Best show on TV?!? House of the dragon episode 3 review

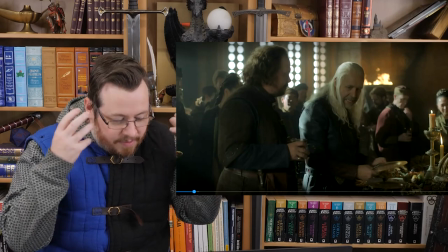It's urgent. and you can see where he's like the position that is coming from so it builds his character yet it established something really
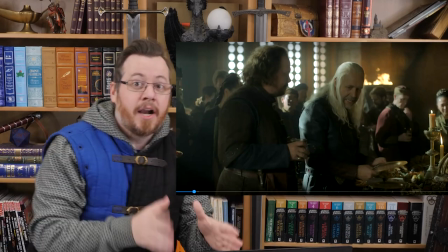important as to the what's going to happen towards the end of the episode that the pirates are an issue the king needs to address it and it's done naturally
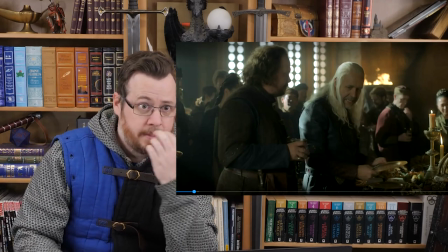it does multiple things this show so far is very well made i'm going to be singing a decent amount of its praises through this review even with some
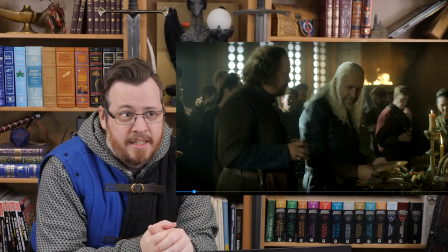of the criticisms i have like i already mentioned some they don't undermine the good of this show and how enjoyable and well done this episode
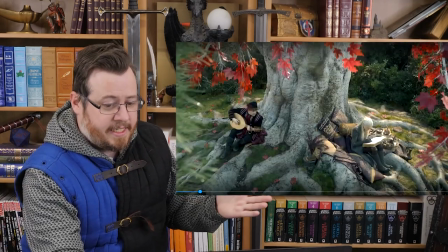is this scene really effectively establishes the relationship the new dynamic between
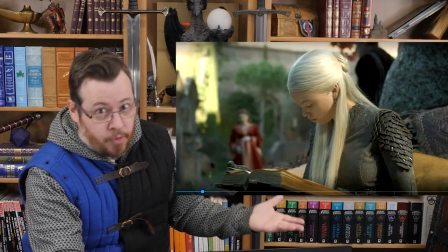the princess and now you know the queen who was once her very close friend and
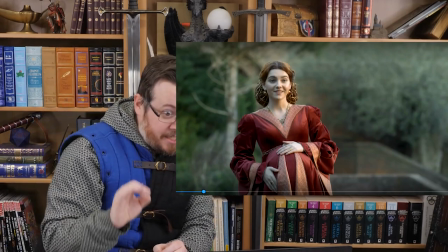handmaid specifically what this does really effectively is the new power dynamic
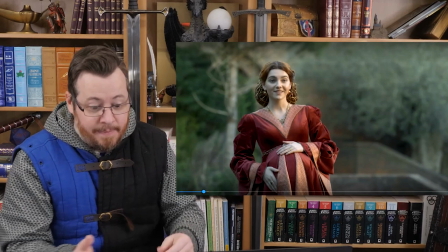before um alicent was the handmaid to her she had to obey but now she's
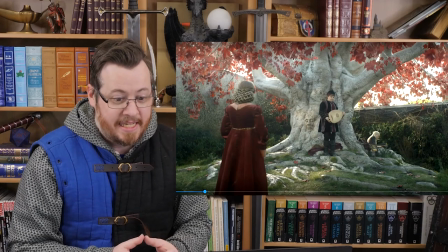the queen and she wants the the minstrel to leave princess wants him to stay princess orders him to stay and then the queen says i order you to leave as
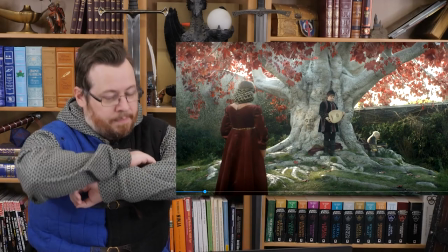the queen and the minstrel obeys her because she has the high authority completely new dynamic okay and and it also establishes character because
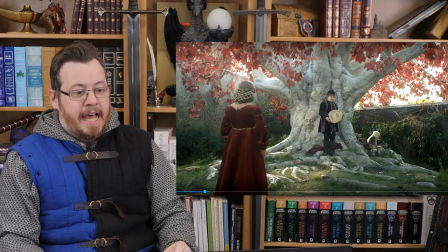we can see that the princess is not comfortable with it and she you could see the conflict
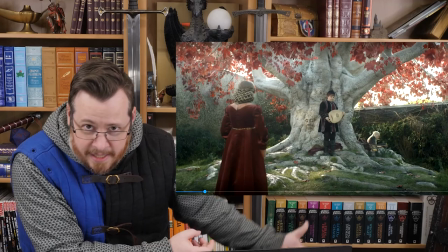because she perhaps wants to be alicent's friend still yet Alicent is the very,
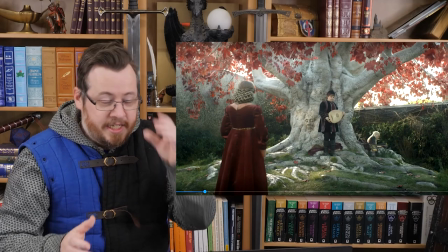you know, reason why her position as the heir might be getting undermined.
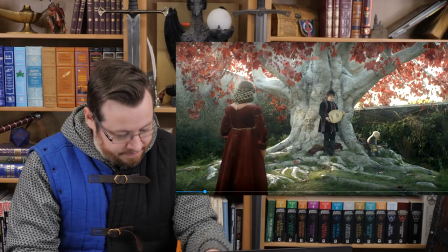Good conflict. I also love this scene.
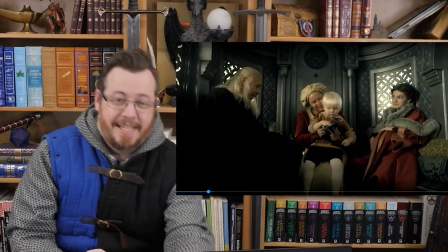They're all in the carriage together and the king just, he says, can't we all just have a nice time together as a family?
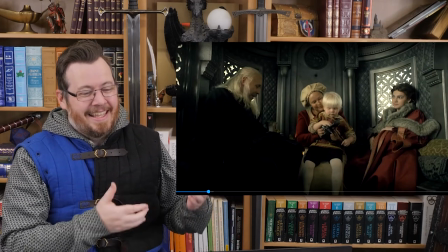It's like, this is a good father trying to be a good father. Yet there's all these political issues where his daughter is,
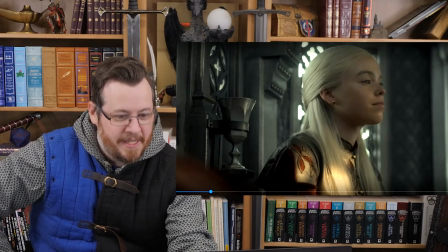you know, she's in a bad mood. she thinks she's being supplanted, and he's just trying his best.
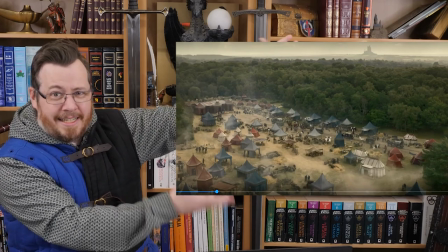A lot of small things I really appreciate. This is a great shot, like, set-up scene for, you know, a medieval camp.
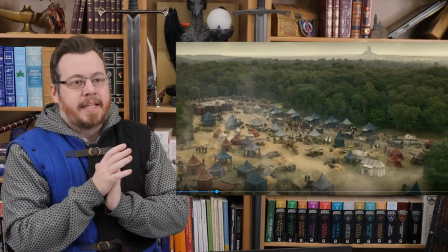Like, they set up an encampment for a hunt, a grand hunt to celebrate. Like, hunts were a grand thing, depending on who was holding them in the medieval times.
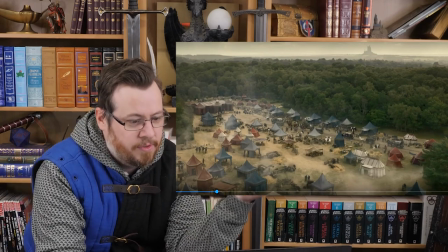It's an accurate element, and it's depicted authentically. It looks brilliant. And a couple of small things.
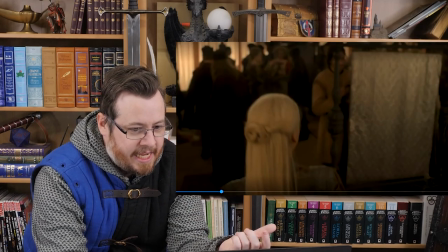I loved how they show a variety of noblemen. They're not all just cookie-cutter the same. They all have their different, you know, clothing at times.
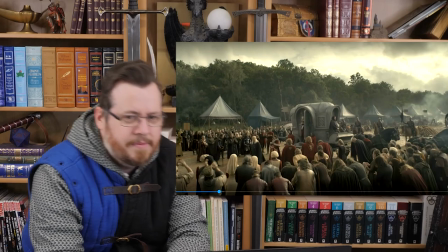You also see some different food on display. There's like animals or food being on a spit being cooked.
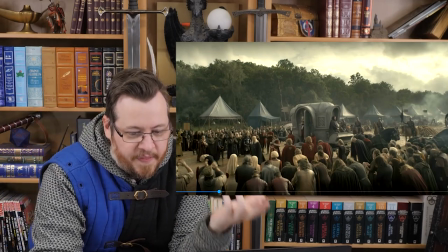It just looked authentic. It looked good.
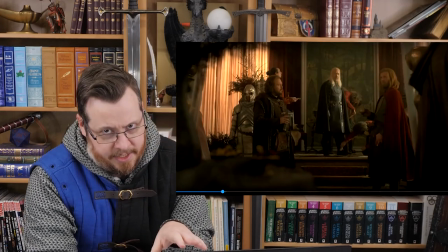And then we have a scene where everything in this show so far, every scene, it's doing something important.
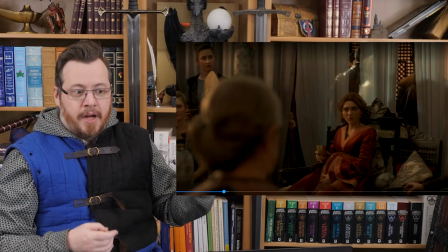This scene once again establishes some of the conflict with the pirates, but also introduces an important character.
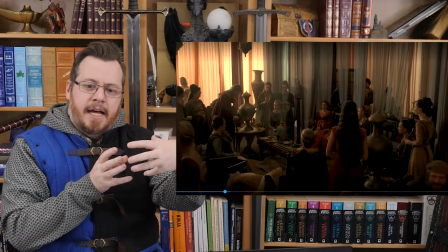He's got like a gimpy foot, like an injure.
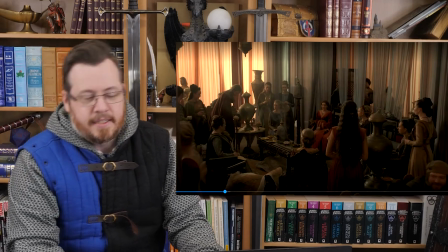He has a big glimpse as a result, and he subtly kind of just asks to join the ladies, but that allows him to listen in on what's going on.
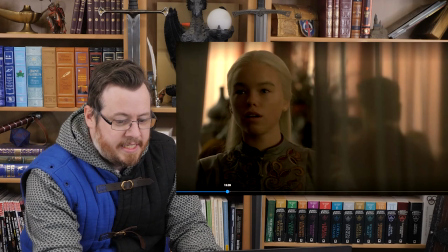And there's a bit of a disagreement between the princess and a more elderly lady,
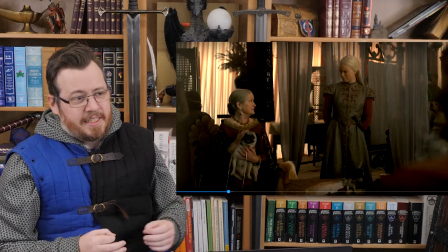and it shows the princess's attitude because she basically says, you don't know what you're talking about, you just like eating cake,
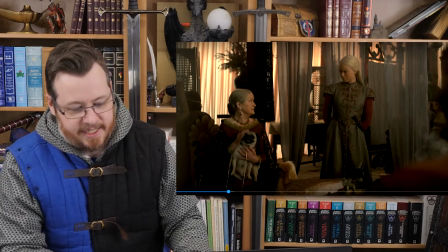essentially.
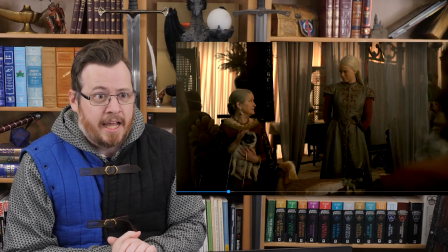I kind of thought that this was a bit of a setup to show that she is not good at diplomacy. intimacy she's slighting other noble houses which
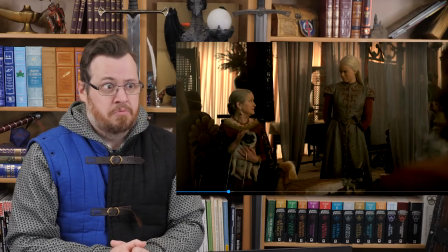would cause more division in the realm and that as a result she might be you know being denied heir to the throne if this is her
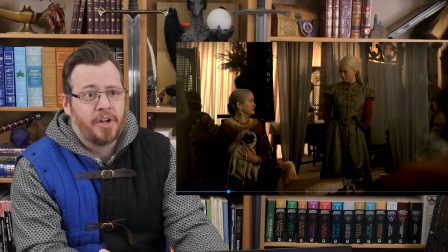talent at it and it wouldn't be an unjustified position and this is not this wouldn't be denying her the throne because she's a woman be
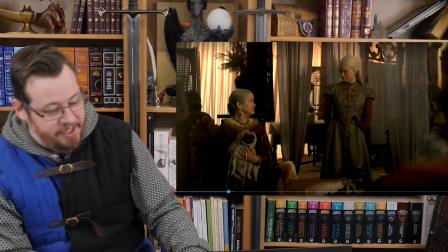denying her the throne because she's just not good at it clearly by her interactions and attitude but they like but Viserys the king he doesn't even do that
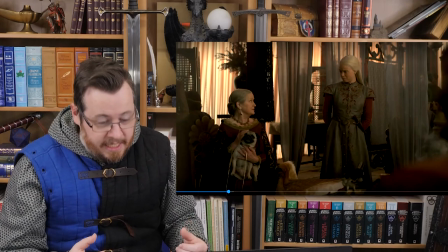he even reaffirms that she will be the heir,
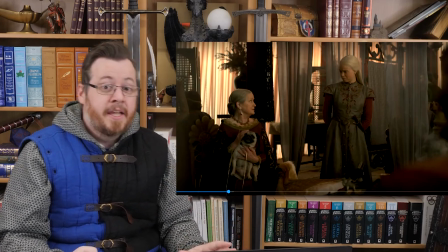and look, that might be subverted in the future, to show the conflict in the king, where is that?
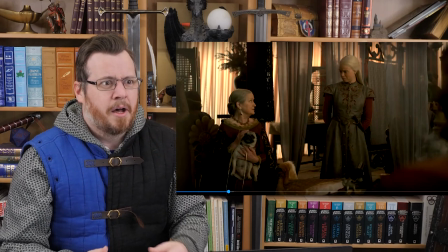Especially if she continues showing herself as a poor diplomat, poor leader, making division in the king and stuff like that.
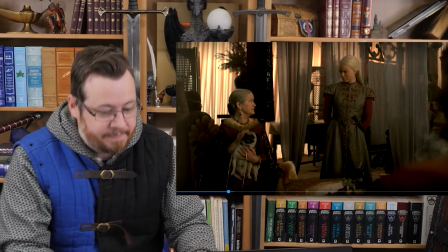Yeah, she wouldn't be the best, you know, heir to the throne. And look at this guy. He's listening in on the whole conversation.
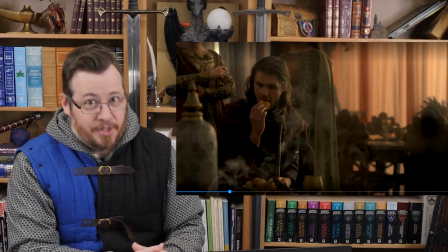Like, he's not there by accident.